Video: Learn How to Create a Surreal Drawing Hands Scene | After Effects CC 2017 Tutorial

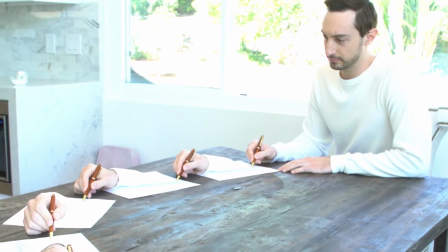[0:00]
Hey guys, what's up? Magic Bard here with a pretty sick tutorial.
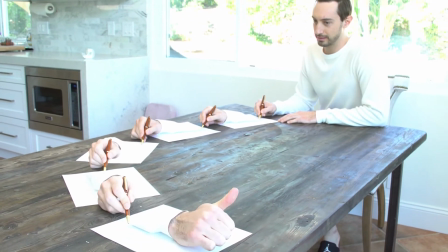[0:06]
The cool thing about this one is it's fairly simple. It'll just take some time in terms of masking things out, rotoscoping hands,
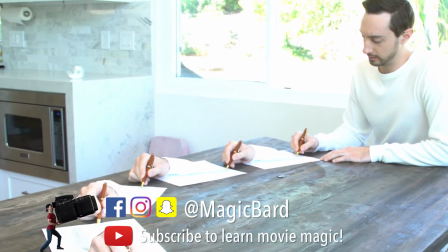[0:14]
and you'll have an epic little movie magic effect you can make quickly.
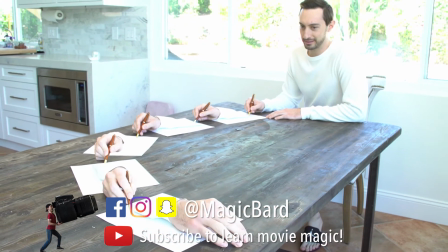[0:22]
It's even easy to shoot as well. So, let's get into it and I'll show you exactly how this is done.
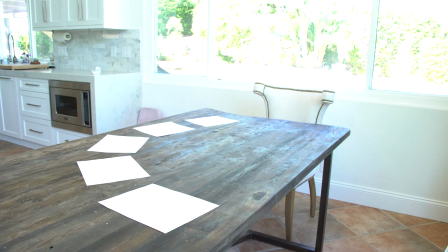[0:30]
So, first things first, shoot the whole thing on a tripod, of course,
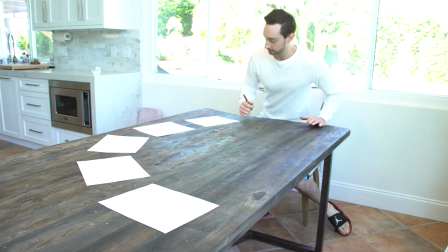[0:35]
and what you're going to do is basically set your tripod up at a desk that you can fit a couple of your hands on,
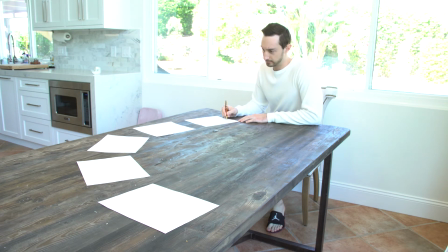[0:43]
four or five, however many you want, and you're just going to leave it there. So, you're going to press record, you're going to get a plate,
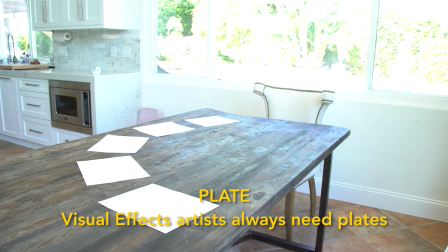[0:50]
you know, of course you get the blank plate in there and then just start going in there like you see me do
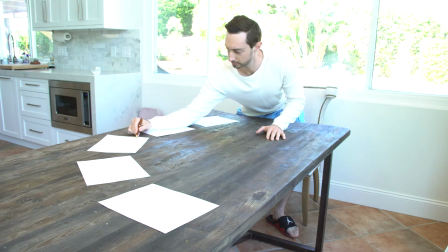[0:57]
and you're gonna start drawing your hand so one of the keys to success on this one is you can
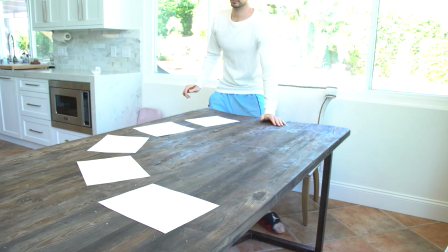[1:04]
see I overexpose the image a bit and so the long
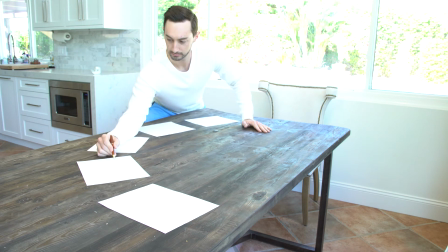[1:09]
sleeve shirt I'm wearing blends into the paper because it's white and it's overexposed and the paper is white as well so it's a lot easier to blend those two images the The next part is make sure when you're filming this that your
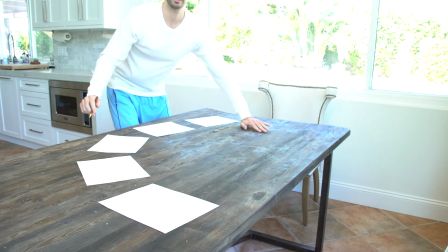[1:25]
arm is flat against the table. That'll make things a lot easier when you start to mask out your arm and kind of fit it on the paper.
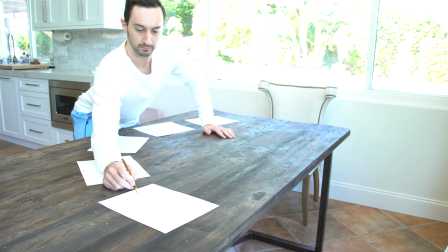[1:33]
So let's jump into it and kind of see this layer structure of how it all works out.
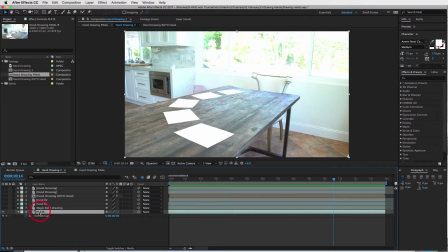[1:40]
So first things first as you can see we have our plate in here and I just kind of measured it out to about 14 seconds long and that's how long this whole clip will be. So the next part is you're going to add you or your actor in there and this is
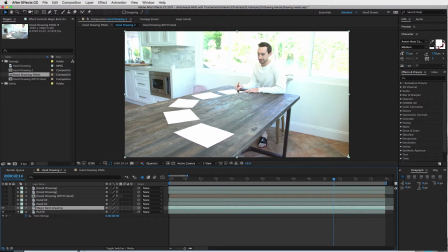[1:58]
your full body and you're going to be pretending like you're drawing another hand. All right and then what you're going to do is layer on top of each clip the next hand
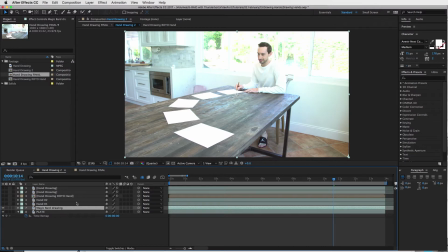[2:11]
as you get closer and closer to camera because the higher Where your clip is on your composition, it will cover anything below it, right? So you want the hand that's closest to you, closest to camera, on top.
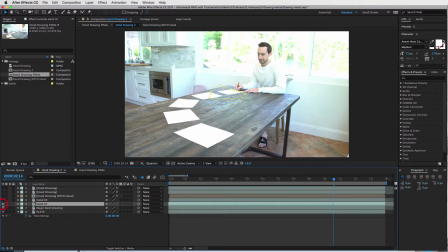[2:29]
So then the next, let's just check it out one by one, right? So what I did here was I laid my hand down and I masked myself out
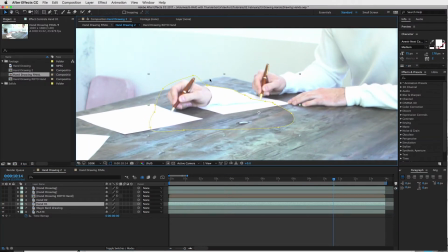[2:40]
and I did kind of this diagonal line down towards the paper. And it kind of, you know, helps fade the arm into the paper as I pretend to draw myself.
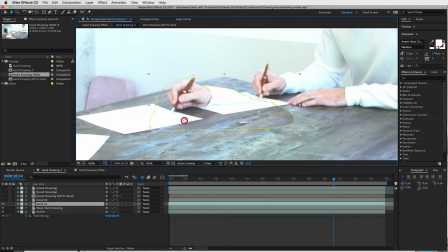[2:54]
And, you know, you'll see as I'm doing this whole drawing thing, I'm drawing at the edge of the paper,
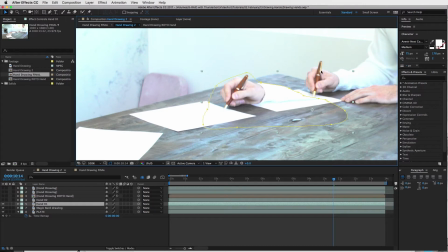[3:01]
not in the middle, because it'll be harder to make it realistic if my pen was over here in the middle, you know, covered up by my arm.